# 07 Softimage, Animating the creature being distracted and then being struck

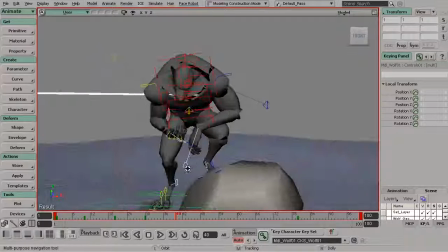8:19 So that's the arms, the legs, elbows, knees.
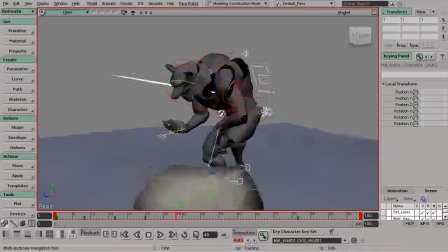8:25 Hold down shift and grab these two knee controls. We'll grab the center of gravity. And let's go ahead and start to slide the character over.
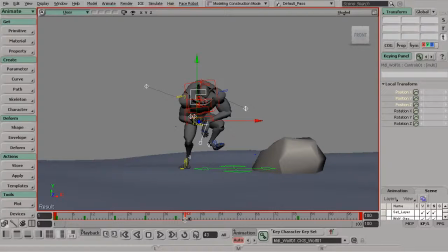8:35 All right, great. So we can scrub through just to make sure that we like the timing here. And making sure that he has moved as far as he needs to. And when I refer to timing in this case, it's just making sure that he is kind of lined up with this laser.
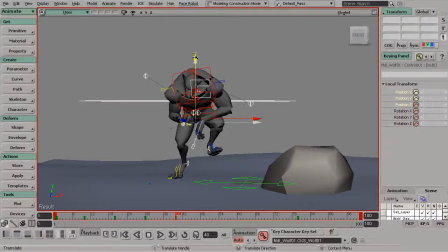8:56 I'm going to go ahead and grab the center of gravity, and all of these controls we still have selected, and just translate them up just a little bit so he kind of lifts before he starts to fall.
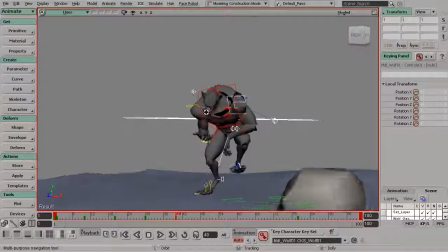9:05 Not much though, because we need to also consider the creature's weight. He's pretty massive, pretty heavy.
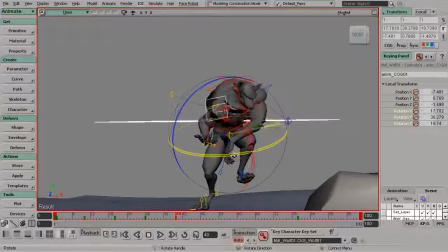9:13 So we don't want him moving in a way that would feel very light, because that would be wrong. So we'll go ahead and start to twist him around in the y-axis, maybe drop him back in
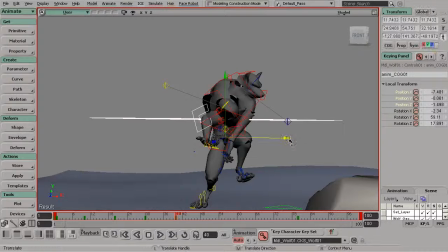9:26 the x, maybe drop down the center of gravity a bit here, kind of push him back a little, adding a twist to the torso here. Again, we can go to our chest control, zero that out.
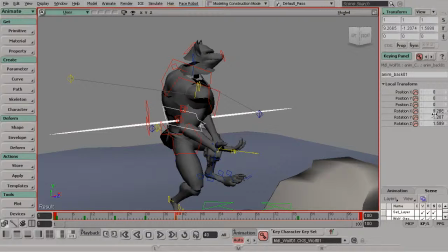9:40 If you find that to be more helpful when posing this, we'll go ahead and zero out the back control as well.
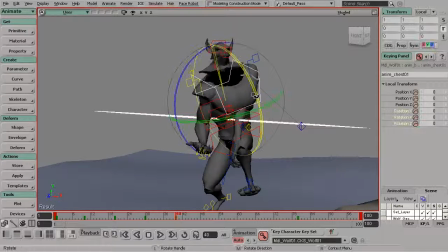9:47 And then we could start to bring down the chest and add more of a twist.
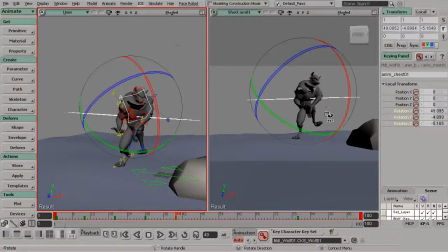9:53 Let's take a look at our shot camera as well, just to make sure our pose is coming together the way we'd like it to. So it looks like for the center of gravity, It's to be more of a tilt down in the Z-axis.
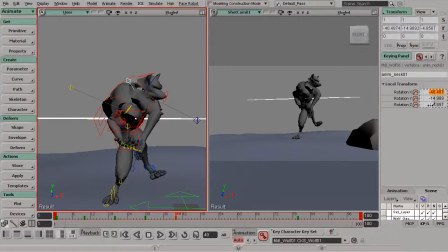10:07 Great. I'll go to the net control and zero that out. Do the same thing for the creature's head control. All right. And then from there, we can take the head and just kind of drop that for drag. So as he's getting pushed back, we want the head to rotate back here. All right, let's start to fix this up a bit more.
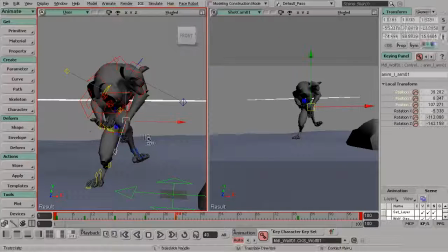10:27 We're going to grab his left arm.
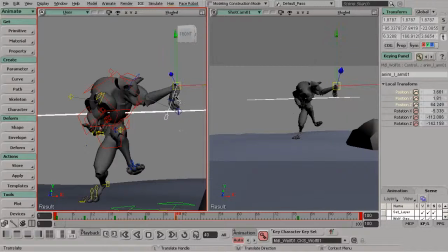10:30 And looking at our thumbnail, we'll want to most certainly go ahead and just grab that arm and kind of bring it up a bit more.
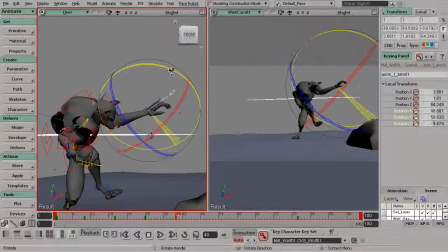10:37 We're looking at the silhouette, so we most certainly want to go ahead and pose the fingers in a way where we have a very strong pose that reflects the force at which he's getting struck with. So we can do that by really pushing the silhouette of the fingers,
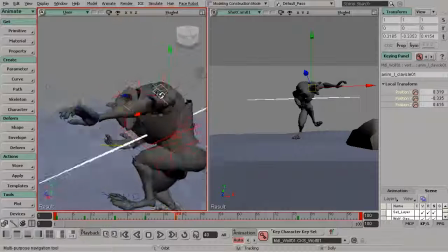10:54 creating a very strong line of action in each of them to reflect the force at which he's getting struck with.
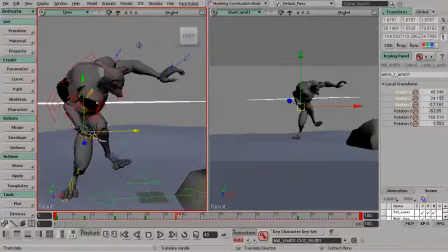11:06 But before we get to that, again, we're just going in and we're just kind of posing the arms a bit here, just making sure that the rest of the body is taken care of before we get to the smaller areas.
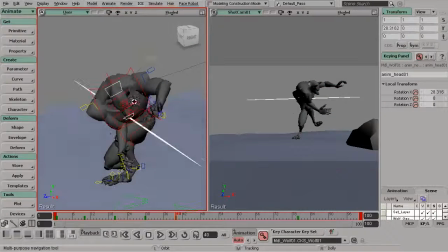11:18 I'm going to grab his elbow control. Go ahead and swing that around for the right arm.
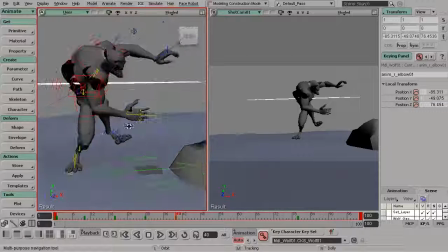11:26 Great. We'll go ahead and move to his left leg. Let's go ahead and bring that up.
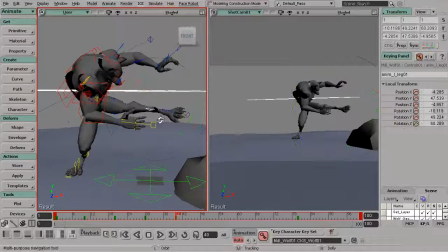11:35 And for drag, we'll want the ankle to point down. Great.
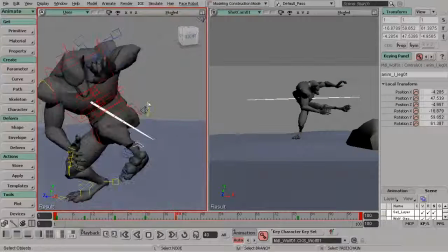11:41 Let's go ahead and take the left knee. We're just about done here. Let's go ahead and lift that up.
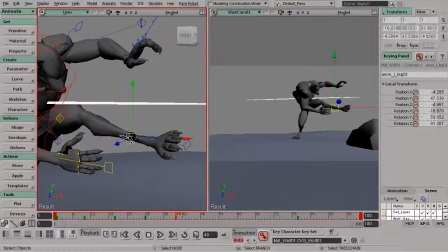11:48 Great. And now we can go back to our left leg and kind of just bring that up a bit more.
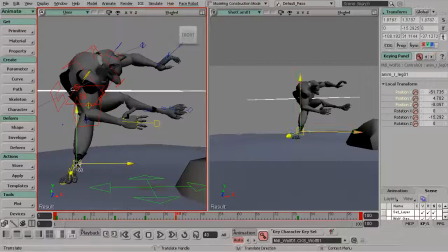11:55 And let's go ahead and pose the right leg. You can see it's still planted. No, I don't think that pose is correct. So let's go ahead and start to tweak this. And again, we'll add some drag by rotating the ankle down.
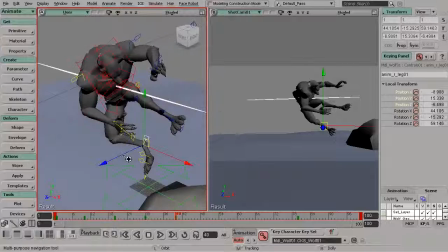12:07 We want to think about twinning, so we don't want our legs to be matched to one another.
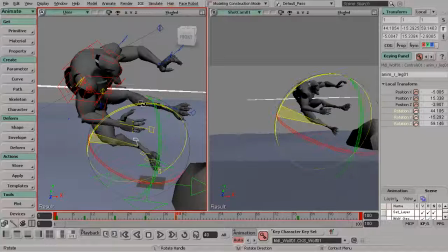12:15 We can go ahead and add more of a squash to the right leg. Just bringing that in a bit.
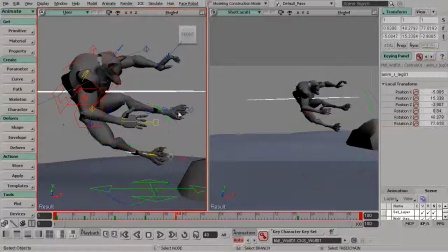12:20 And more of a stretch to the left leg. Again, we're thinking about our 12 principles here.